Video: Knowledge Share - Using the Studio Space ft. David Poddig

And it's a quiet surface and a non-sticky surface, which also helps in your production. Notice too that even though the color here is fairly bland, it can add accent or draw the eyes attention to certain things if you use different colors within the studio on the walls or add them to it. Okay I think now we've had an introduction to what I've been talking about with the idea with exploring the floors and walls of the studio. Let's get into the fun things that we can do with the studio that we actually manipulate it with. I'm going to leave this exploration by using what I have on this table. Just a little, not magical, but a little demonstration piece which will help us visually attune to the discussion. Alright? You have in front of you a black cube. It's just a set piece. Doesn't do anything right now. Doesn't have any particular color or anything attached to it but it is again a blank form that we can do something with. Okay so first let us explore lighting and I think everyone has a handout that says lighting and thanks to Melody Toon in the graphics department we have a symbol which describes lighting. I'm also wearing something on my shirt which describes lighting a lighting fixture hung from the wall or from the ceiling shining light into a dark space kind of like what we want to do what professors do kind of shining information into students minds or even in their own studies to increase the knowledge that that they've been working on themselves. Okay, I'm now going to do something which we do all the time in the studio. I'm going to turn the work lights off. We're going to look at different kinds of light using our mannequin here.
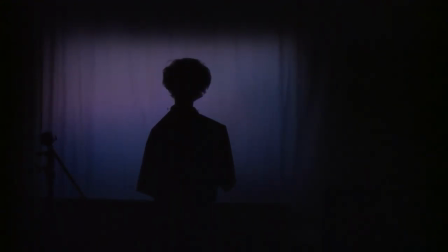890s
We're very privileged here at San Diego State in our studio to have a lighting grid. not all studios have that which means that
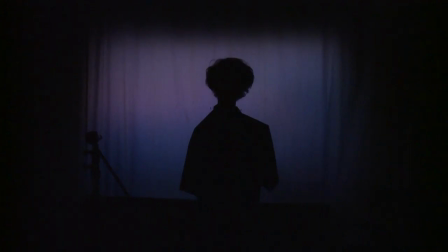899s
they have to bring lights in so
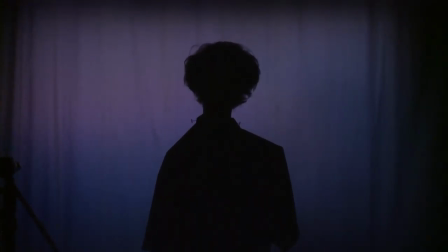914s
most lighting is involved with illuminating something we want the
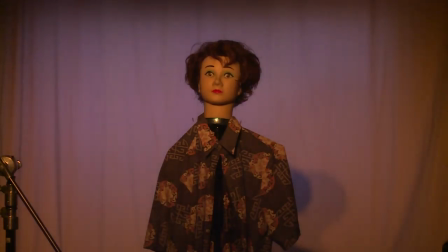921s
light to show something so I'm going to bring up what is known as a key light on our
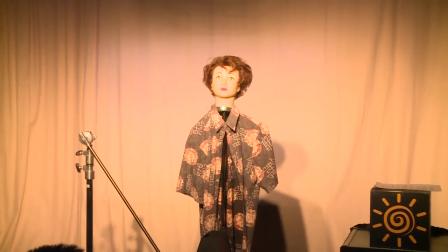929s
model and you will notice now that our model suddenly appears out of the darkness as if the Sun has come up I brought the lighting
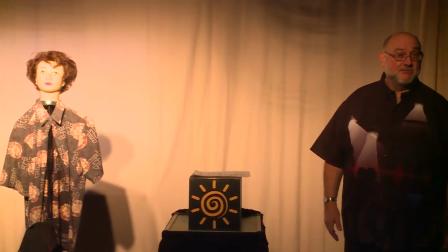938s
up slowly enough so it looked somewhat like a sunrise and you notice in the back we just have a a
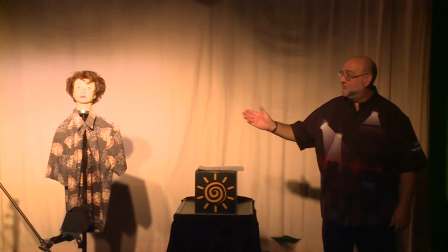947s
whitish gray background but I want you to pay attention to the lighting on the mannequin please.
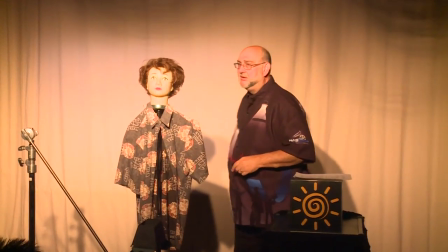954s
So right now as we look at the mannequin, and you can look at me also, you can see that the light is rather flat.
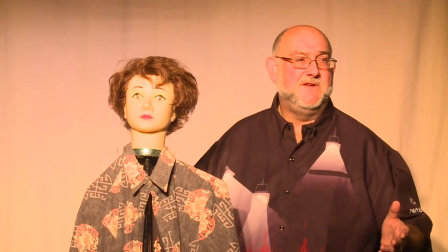964s
There is nothing showing any features or anything particularly interesting about the mannequin.
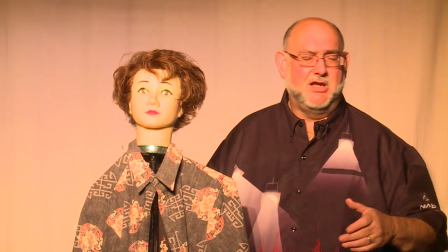971s
So it would be the same thing if you walked outdoors on a sunny day or a cloud filled day with a kind of constant light, okay?